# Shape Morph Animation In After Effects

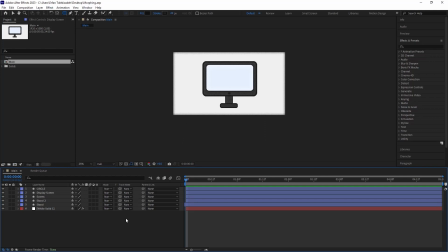[0:04]
Alright, so here we are inside of Adobe After Effects and we are going to morph this PC into a phone.
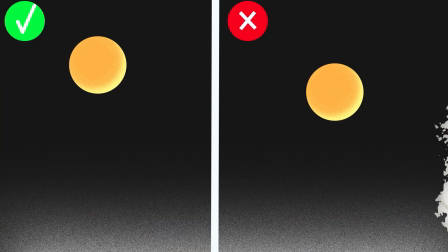[0:12]
So a couple of things to mention when it comes to morphing. The first thing is that the morphing should happen at its maximum speed.
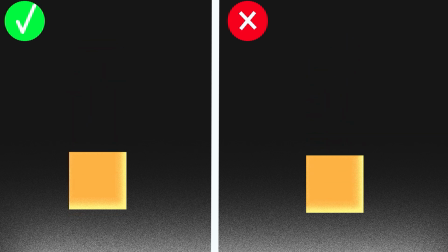[0:21]
What I mean by that is that when you morph an object to another, it should be unnoticeable to the audience.
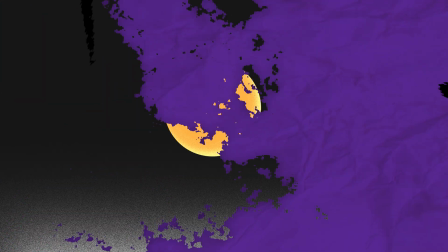[0:27]
And the second thing is that usually we morph a shape to another shape. So what I mean by that is that, for example, we morph a square to a circle or vice versa.
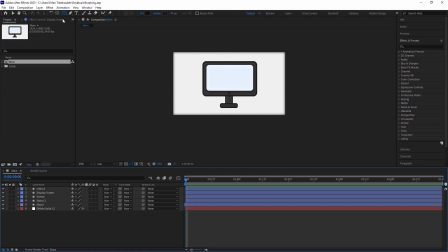[0:41]
So the best thing to do is that we need to use the rounded rectangle tool when it comes to morphing. So why the rounded rectangle tool? Well, it's obvious. For example, if I draw a shape right now, this is my square. If I go towards my rectangle path, as you see, I have an option that is roundness. And if I round the object, I will get the circle.
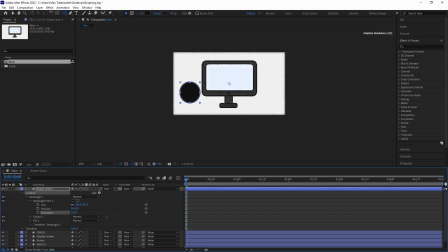[1:06]
And if I still decrease the roundness, I will get the original square that I have.
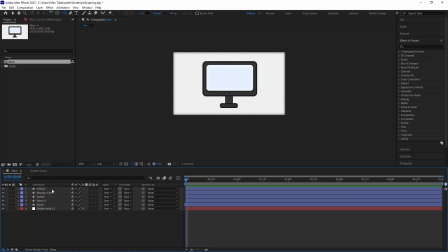[1:13]
So if you pay close attention to the PC that I have in here,
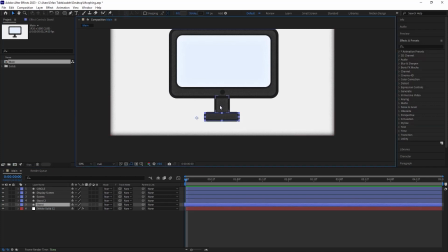[1:19]
every shape that I've made is just made by a simple rounded rectangle. So we basically just make this shape out of a rectangle that we can even increase the
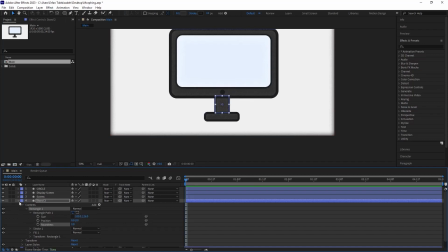[1:37]
roundness to get an oval or a circle. So this is really important. And okay, now back to the animation. Well, the first thing that we need to do is that we need to create rig.
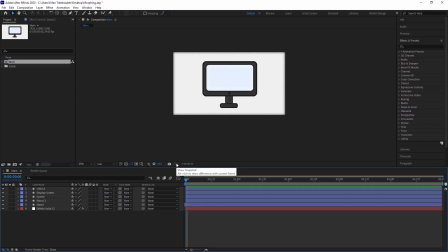[1:51]
So I'm going to do that by creating a null and then parenting the related objects into that null.
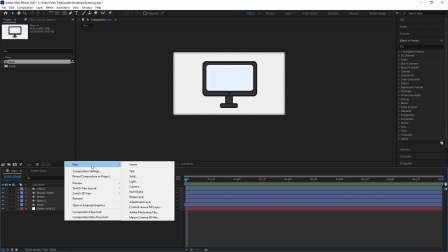[1:57]
So I'm going to click on the empty space in here. And in new section, I'm going to click on null object.
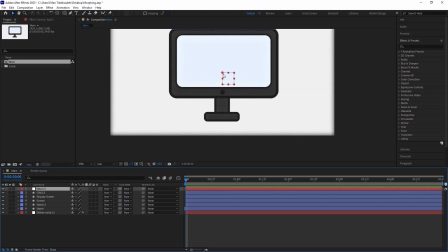[2:07]
Okay, so here's our null object. I'm going to place it in here. I'm going to go towards the anchor point, and then I'm going to move the anchor point to the middle. And also I'm going to turn on the snapping option. So in that way, I can snap the anchor point faster and better.
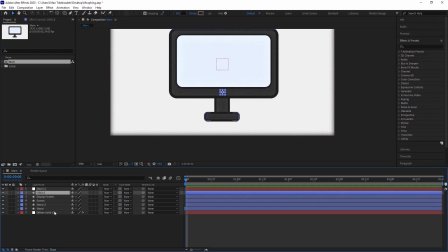[2:24]
Okay, so the null is here. And then I'm going to select everything, and then I'm going to parent it to the null which is in here. All right, so when we want to move an object, the first rule is the anticipation.
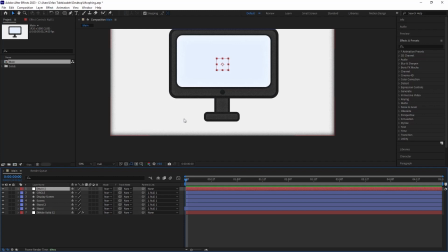[2:38]
We want to anticipate the movement, that something is going to happen. Well, to do that, it's fairly simple. I'm going to press P to bring up position, and then I'm going to set a keyframe in here.
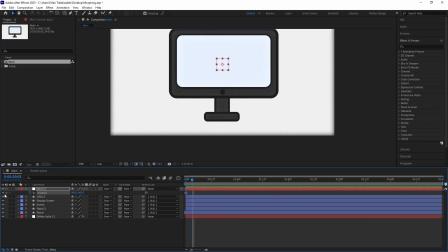[2:50]
And then like around 3 frames forward, I'm going to set another keyframe, and then around 10 frames forward, almost in here, around 7 frames forward if I'm not wrong, I'm going to set another one. So the shape is going to move down.
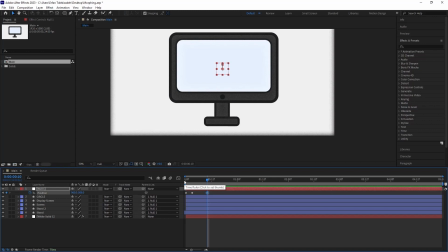[3:09]
So I'm going to move it a bit down to make that movement. But before it goes down, I'm going to just slightly move it up. So that something is about to happen. All right, this is good.
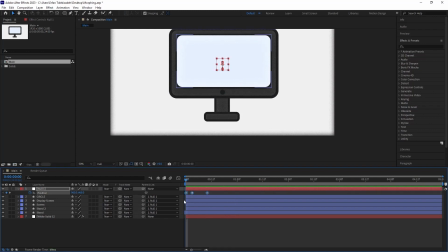[3:28]
And then I'm going to select those keyframes, and I'm going to press F9 to apply standard easing into it. And then I'm going to press Shift plus F3 to go towards the graph editor. And then I'm going to adjust the graph like this.
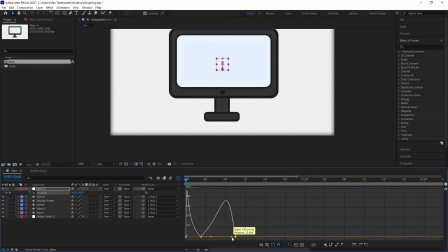[3:41]
And the reason for that is the object builds a speed, a bit goes up, and then accelerates down. Something like this. All right, and that is good.
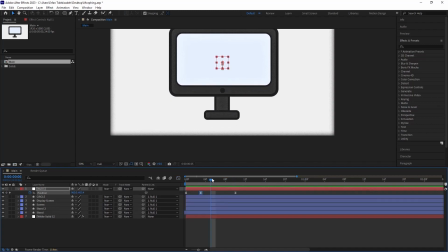[3:55]
We can also make it a bit better by moving it a bit down. All right, so the next thing that we need to do is that, as I said earlier, the morphing should happen at a place that the audience won't.